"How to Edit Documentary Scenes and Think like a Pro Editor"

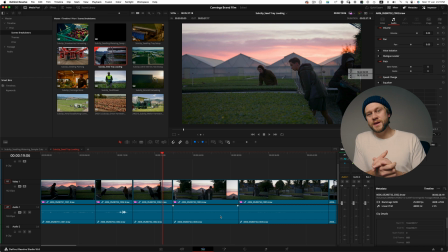If this scene is primarily about our main character and has nothing to do with other people involved in his journey, maybe the scene is about him enjoying the peace and tranquility of getting up early, that kind of solitude of getting up at 5 a.m. Obviously, this particular shot has 3 other people in it, and it doesn't strengthen the emotion that we're trying to create if that was the direction we're taking the scene.
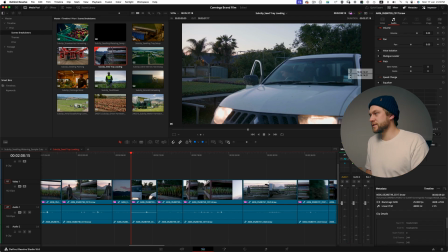It would be much better to choose frames like this one of Toby getting out of the ute by himself,
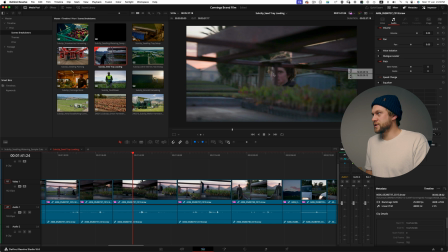and then maybe a closer shot like this of Toby and his face loading up these trays. Another reason it's important to ask yourself questions about the scene is because when you come across footage like this one,
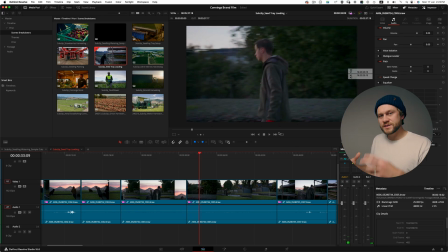we play that through, you can see it's a little bit shaky, probably not a great shot.
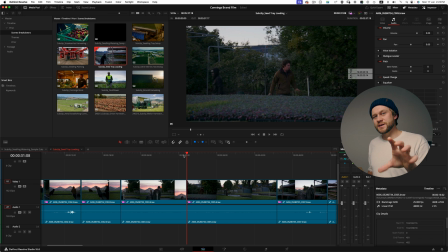However, if the intent of the scene is to create an unease or an uncertainty about what the weather is going to do later on in the day, and there's a little bit of a panic or a rush to get this loaded up and get out to the fields before the weather caves in, then all of a sudden this shot becomes perfect to strengthen the emotional intent of that direction of the scene.
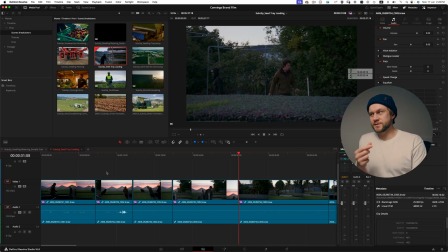So to give you a practical example of these concepts, I have created 2 different cuts. These are really rough scene directions. So the first scene direction is about Toby, our main character, worrying about the weather and talking about how the weather is the main challenge when it comes to planting produce out in the fields. There's an intensity to it, and the B-roll shots that I've selected lean into that emotion and that vibe. Now the second cut is lighter, it's a bit more upbeat, and it's about Toby, our main character again, but this time he's talking about how nice it is to have employees that he can trust, and it makes his life easier. 2 very different scene directions, however, we're using the exact same B-roll footage. That's why it's super key to understand the intent of the scene before we start approaching our B-roll footage and cutting it down.
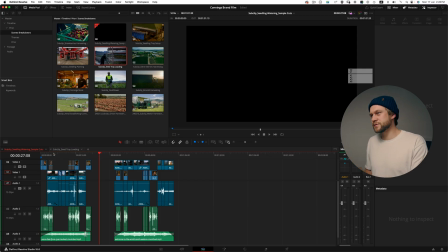So let's take a look at those 2 examples.
The big challenge is the weather.
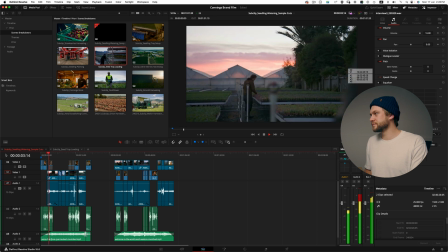That's the biggest challenge. You never know what next week is going to be like.
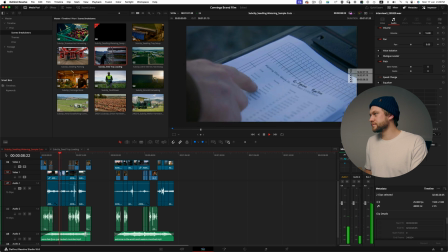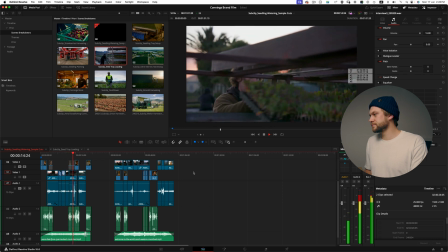I enjoy the challenge of having to be adaptable. You might have a plan for the start of the day. Within 2 hours, that's totally changed.
So that's one option. Let's take a look at another example.
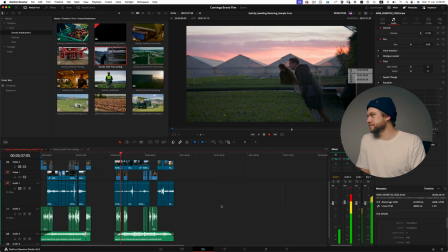You have to put a lot of trust in your staff. We couldn't run the farm without them.
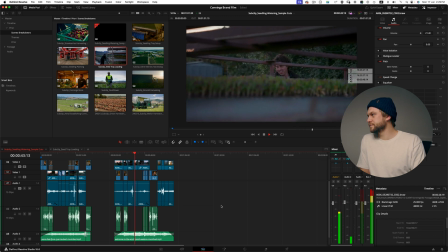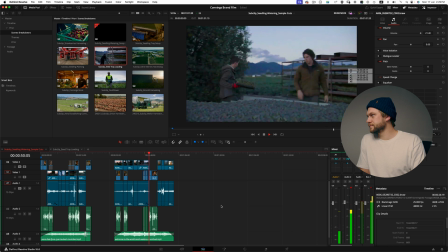Having a team that you can trust, that makes my job a lot easier here.
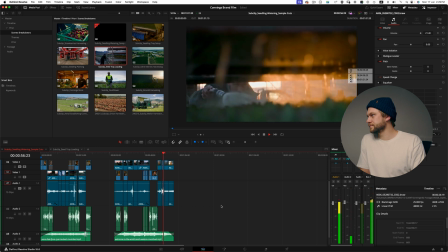So there you go, that's 2 different scene options, and you can start to see how important it is to understand the emotion, the intent, the main characters of the scene before going too deep and crafting the scene with your B-roll. It's obviously really important to be driven by the A-roll, which is the interview content. Obviously music selection is really important, but the key for this video is if you're an editor struggling to make really decisive editing decisions, just put the filter of these questions like glasses over your eyes and start looking at your footage through these questions. If you like this video, please give it a like, please subscribe to this channel and drop a comment in the comment box below. Be sure to get back to you. For now, peace out, and we'll see you in the next video.